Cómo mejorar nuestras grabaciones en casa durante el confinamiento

Basta con echarle un poco de ingenio. En este caso, por ejemplo, podemos utilizar una lámpara como esta, más sencilla, imposible.
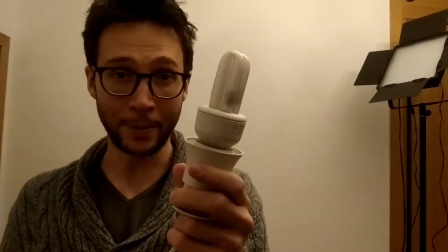(8:15)
Prácticamente es un casquillo con una bombilla. Solo con encender la lámpara puede cambiar significativamente la iluminación de nuestro plano.
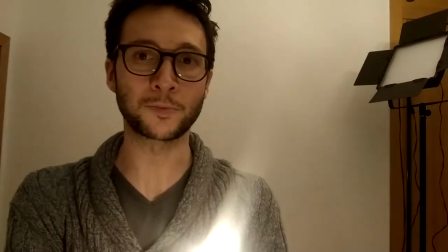(8:22)
En este caso, se siguen aplicando los mismos principios que con cualquier otra fuente de luz.
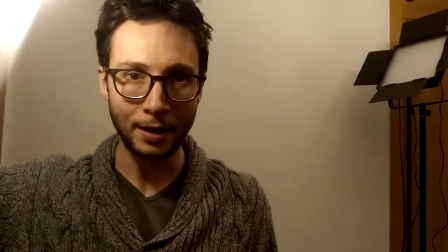(8:27)
En función de dónde esté ubicada, va a generar más sombras, menos sombras,
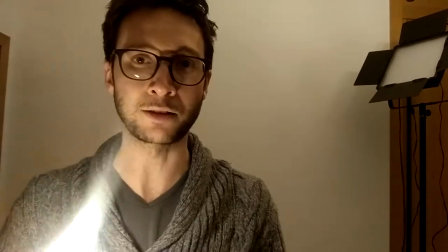(8:32)
va a hacer una luz más agradable o más difícil de igualar en el plano.
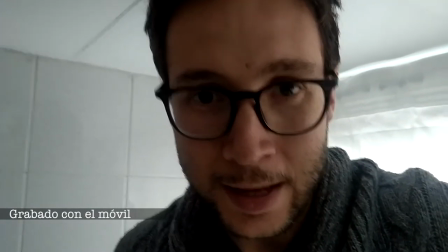(8:37)
El color de la luz también es importante. Y también si está más difuminada o menos difuminada.
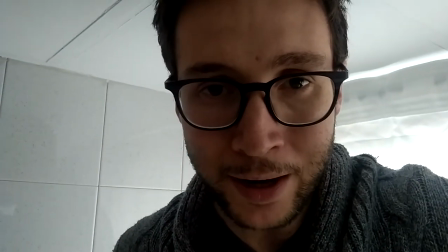(8:43)
Por eso, si tenéis la opción, intentad siempre utilizar luces frías y difusas.
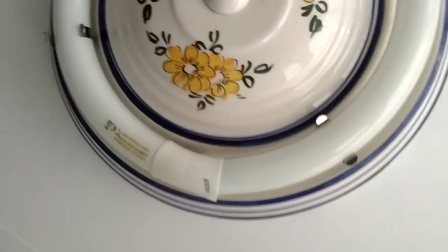(8:48)
Por ejemplo, esta lámpara de aquí tiene ese tipo de luz. Veréis cómo cambia cuando encendemos la lámpara.
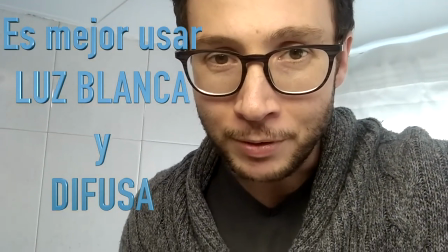(8:58)
Mucho mejor, ¿verdad? Es una luz más agradable que la que os he enseñado antes con la bombilla. Los fondos también son importantes y os recomiendo que los cuidéis. En nuestra casa, en cualquier sitio donde estemos, seguro que hay alguna parte con un fondo que nos puede valer.
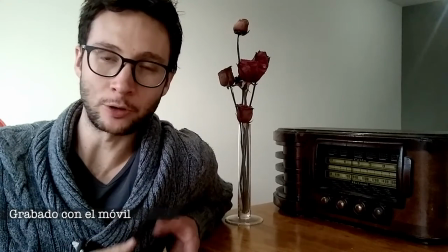(9:17)
No necesitamos un gran decorado para que nuestro vídeo luzca bien.
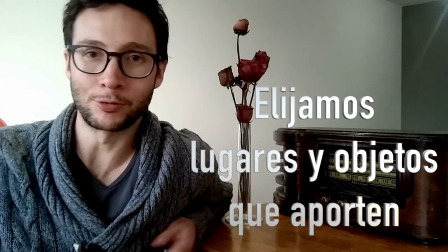(9:21)
A veces un par de elementos que tengamos por casa perdidos o olvidados pueden ayudar mucho para que la imagen,
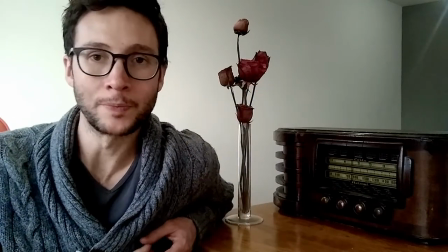(9:29)
el plano que estamos componiendo, sea mucho más chulo. Nuestro objetivo es que la información,
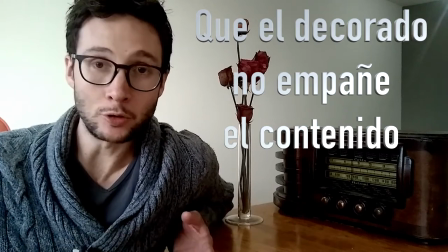(9:35)
el contenido que estemos lanzando a través del vídeo llegue mucho mejor y también que este fondo no distraiga demasiado.
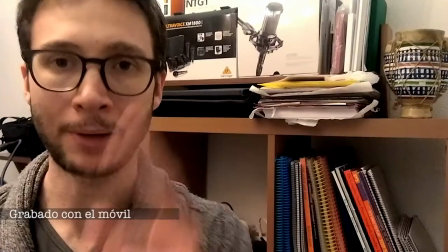(9:44)
Quiero hablaros de dos puntos.
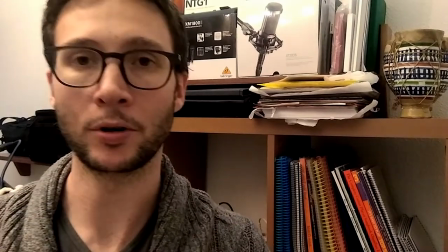(9:46)
Uno, por muy chula que nos parezca nuestra colección de libros, de CDs, nuestra colección de muñequitos, demasiado contenido, demasiada información, demasiados colores,
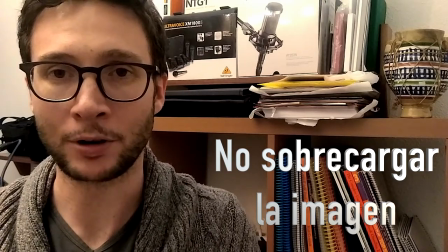(9:56)
al final distorsionan la visión del espectador y hacen que se desvíe la atención de lo que estamos contando.
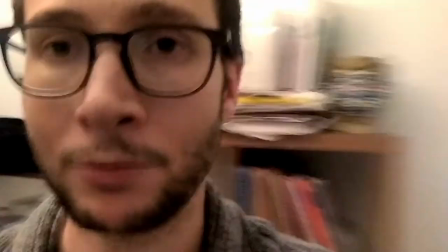(10:04)
Es mucho mejor tener un fondo más sencillo,
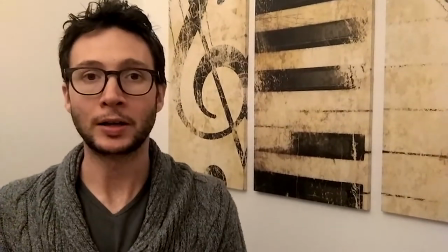(10:10)
quizá menos personal, pero que va a ayudar a que lo que estamos contando se
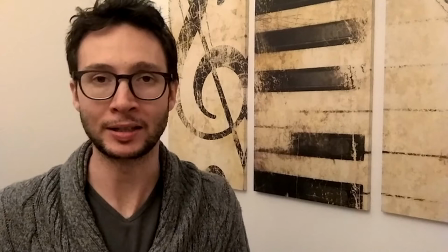(10:17)
lance con más facilidad y más directo hacia el espectador o la espectadora.
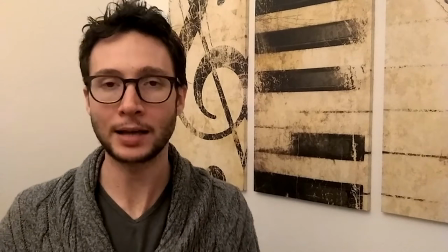(10:21)
La otra cosa que quería recomendaros es que no tengáis miedo de alejaros de los fondos.
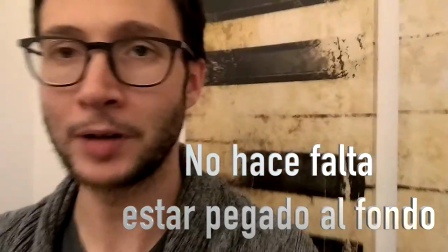(10:28)
No ayuda mucho estar muy pegado al fondo.
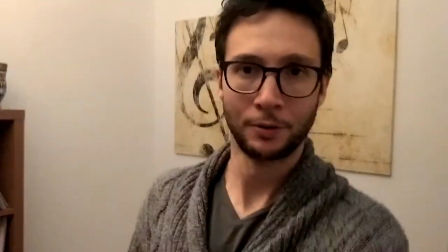(10:35)
En cambio, si nos alejamos, podemos crear espacios mucho más interesantes.
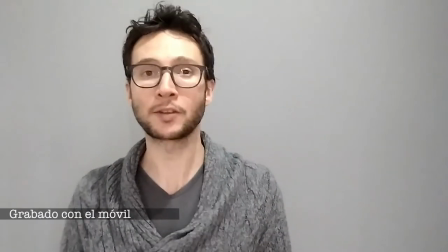(10:42)
Podemos jugar con la distancia al objetivo, a la cámara. Es bastante normal tener en nuestra casa una pared de color blanco o gris clarito.
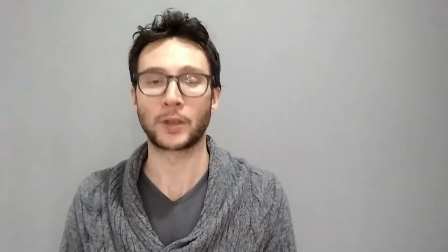(10:51)
Es tentador y a veces es útil utilizarlas. ¿Cuándo? Sobre todo cuando queremos introducir información en postproducción a través de la edición.
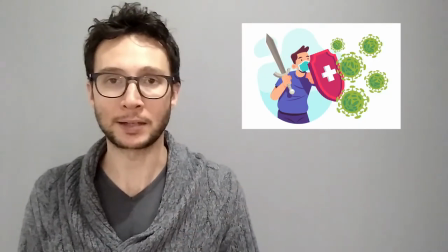(10:59)
Los contextos, fotografías, imágenes. Está muy bien poder dejar aquí un hueco.
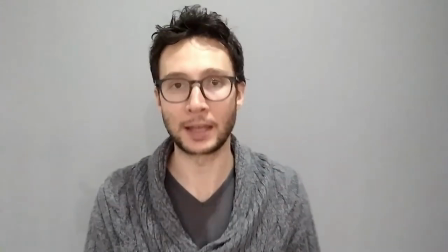(11:05)
Si en cambio no tenemos intención de escribir nada ni introducir ninguna fotografía ni imagen,
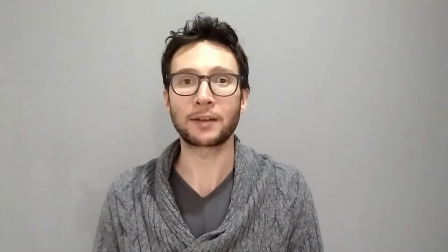(11:12)
puede quedar un poco sosa.
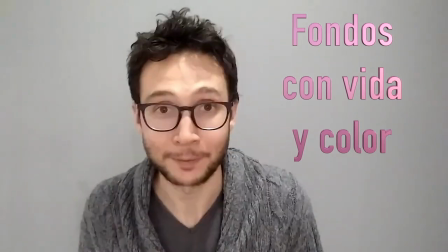(11:15)
Así que, a no ser que tengamos la casa hecha un absoluto desastre, siempre es preferible un fondo con un poquito de color. Al final, si estamos decidiendo utilizar el formato audiovisual para contar algo, es porque la imagen nos importa, no solo la voz. Tampoco tengáis miedos a ser creativos y si vais a realizar una serie de vídeos, unos cuantos, crear vuestro propio set, escoger un rincón de la casa que no vayáis a utilizar demasiado y donde podéis tener a mano pues algo, elementos que con cierta imaginación creáis que puedan quedar estéticos en la imagen o que pueden apoyar el tipo de contenido que estáis creando. El sonido es un tema importante, pero la mayoría tendremos pocas opciones de poder mejorarlo o modificarlo mucho. Normalmente no debemos acercarnos excesivamente. ¿Por qué? Porque el sonido saturaría, se estropearía, se distorsionaría.